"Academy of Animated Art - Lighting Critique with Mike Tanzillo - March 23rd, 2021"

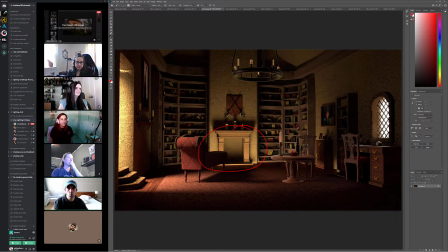1716s
And then now that we've got that in place, I do want to add in, it would be like an area light up top here. That's almost like, it's shining kind of downward, because it's almost like the next level of the bounces,
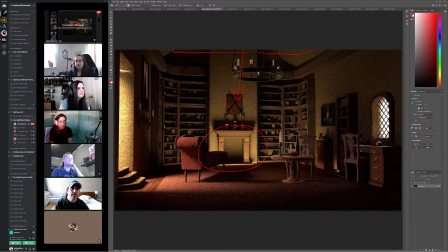1733s
because I think that, and this is more about adding a little bit of ambient value. It's a lot of, because like some of these shadows are now getting very dark, and just kind of filling those in a little bit. And it's like, because we've got the key light coming in, let's say that's an intensity of 1, then you get a bounce light coming in, which is a reduced value, let's say that's 0.7,
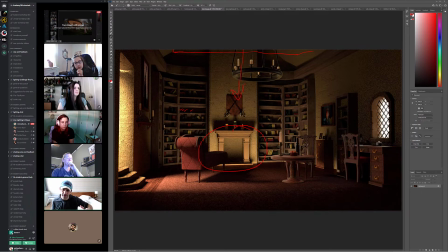1752s
and now we've got a third value coming down from the top, which would be like a 0.35. So it'd be more like the way that the light kind of dissipates and reduces as we go along. Yeah. Outside here looks good. I
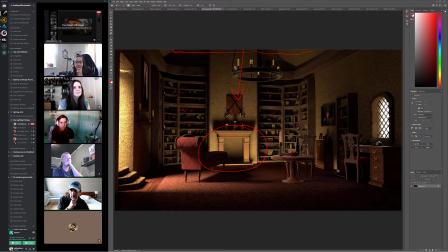1773s
would also, just from a shader standpoint, I would just darken the back of this. Just because it's the back of a fireplace, it gets covered in soot and black and whatever that stuff is.
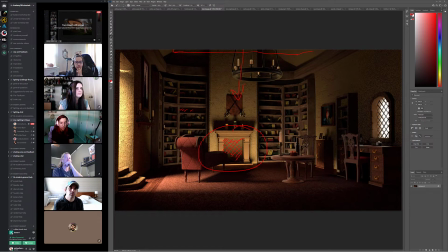1785s
And it just feels a little too clean back there. All right. I'm sorry I angered you to the point where you left.
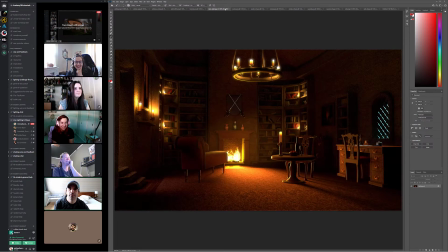1794s
That's on me. All right, next up. Brenda, no.
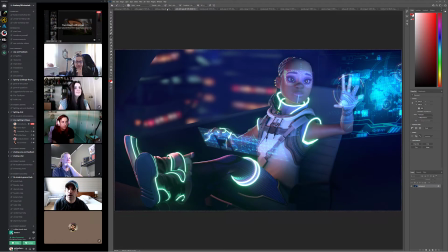1801s
We've got the Ashleys. Oh, this is another, that's somebody, that's Trent's.
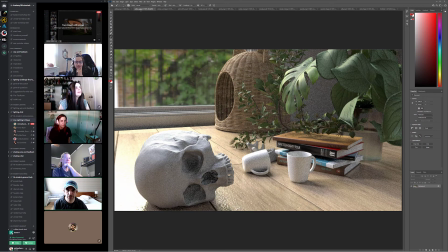1808s
Okay, so we'll start with Ashley G. This is cool.
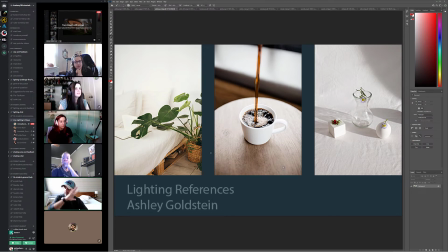1812s
So look, like, so one of the things that I'm gathering from your reference is just like this airy, light,
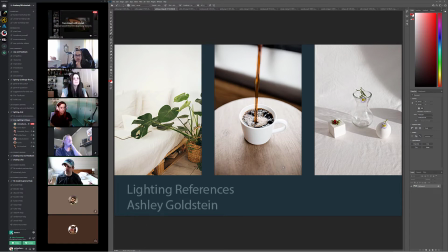1819s
very bright kind of a still life going down.
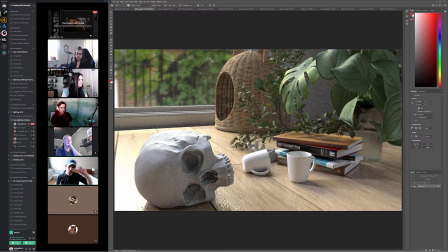1823s
And I think that you're well on your way there, because like so much of when you're first starting lighting for like in any sort of CG stuff, high contrast just kind of happens to come out.
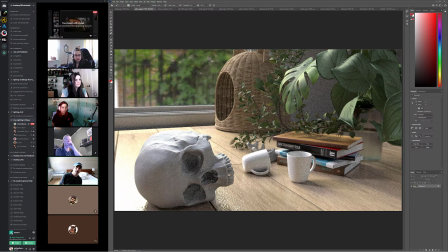1840s
But like I'm really starting to feel like the light kind of bouncing around a little bit, and I think that's good.
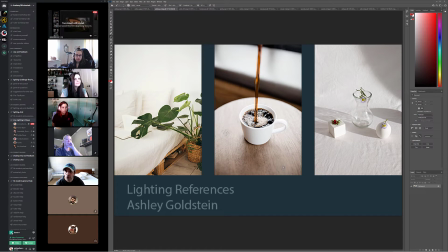1846s
I do like I'm looking at the plants to start. So like they've got like kind of a nice rich yellow green texture.
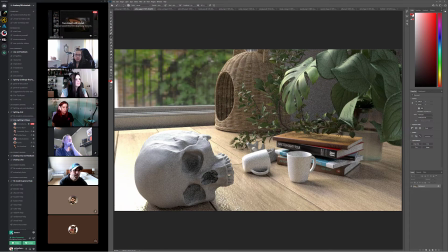1854s
You can see some translucency through this one. I think this is getting a little bit too much on the blue side. I think we're kind of moving towards the blue greens, and I want to pull it back into the yellow green realm. This plant looks really good in terms of the shaping, but these in here, we're kind of losing the light passing through them.
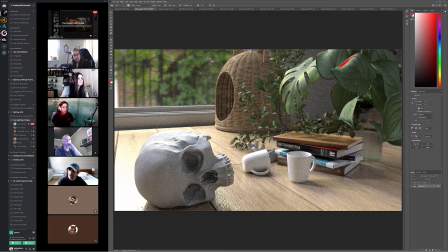1872s
It looks like it just kind of hits right here and then stops. So I want to start to feel some of that subsurface through it.
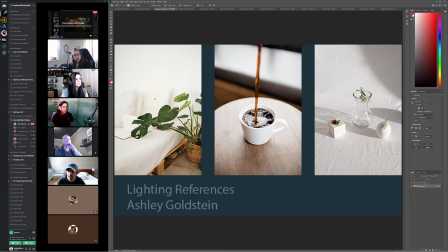1878s
And additionally, and we've talked about this, is that, and it looks good here.
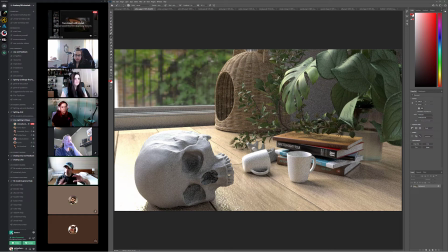1885s
I think we can get some more broad specularity on the plant. Like again, this leaf is looking good, but these, especially like in this region here, we're not really picking up anything. And again, they're filled, like they're not getting direct key light, but I do think that they would pick up some lighter elements around the room.
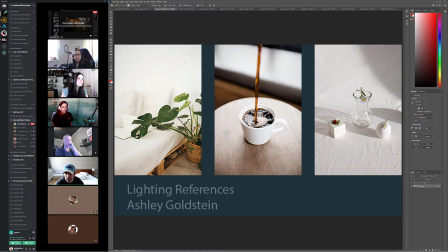1904s
In terms of like the coffee, the table, I'm calling that wicker.
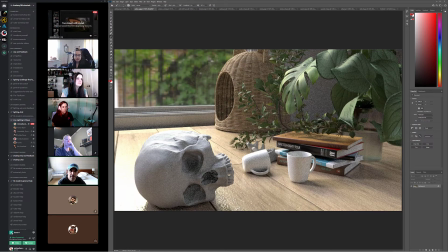1909s
I don't know if that's exactly wicker, but like this, I think could fall more into this color palette as well. A little bit more richness in the warmths. I think so. Like some of this is about bringing out not only the color of the plant, but like really kind of getting that warm value in the wicker and in the tabletop as well.
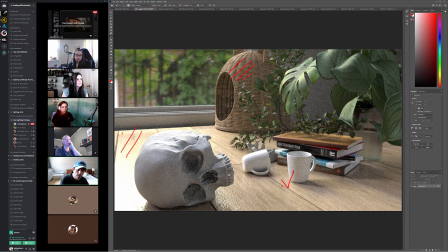1927s
And then that additional warmth, we'll start to feel it when we're bouncing up into the elements that are white, like the coffee cups and the skull.
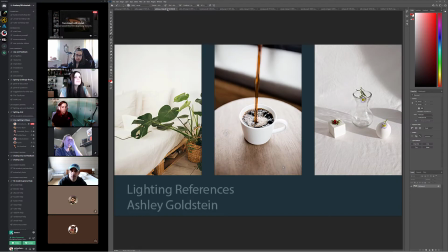1940s
For outside the window, let's see, I think we can go brighter out there.
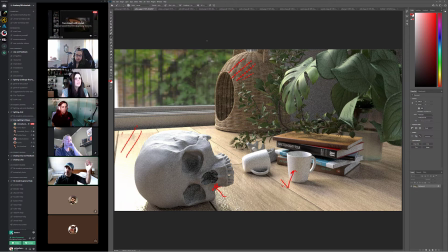1946s
Like we want that to be like a brighter, glowier element in this, and then we can leave the darker areas for the foreground, and that would really kind of help do a push-pull a little bit, where it'll push back the background and allow the darker elements to come forward in the foreground.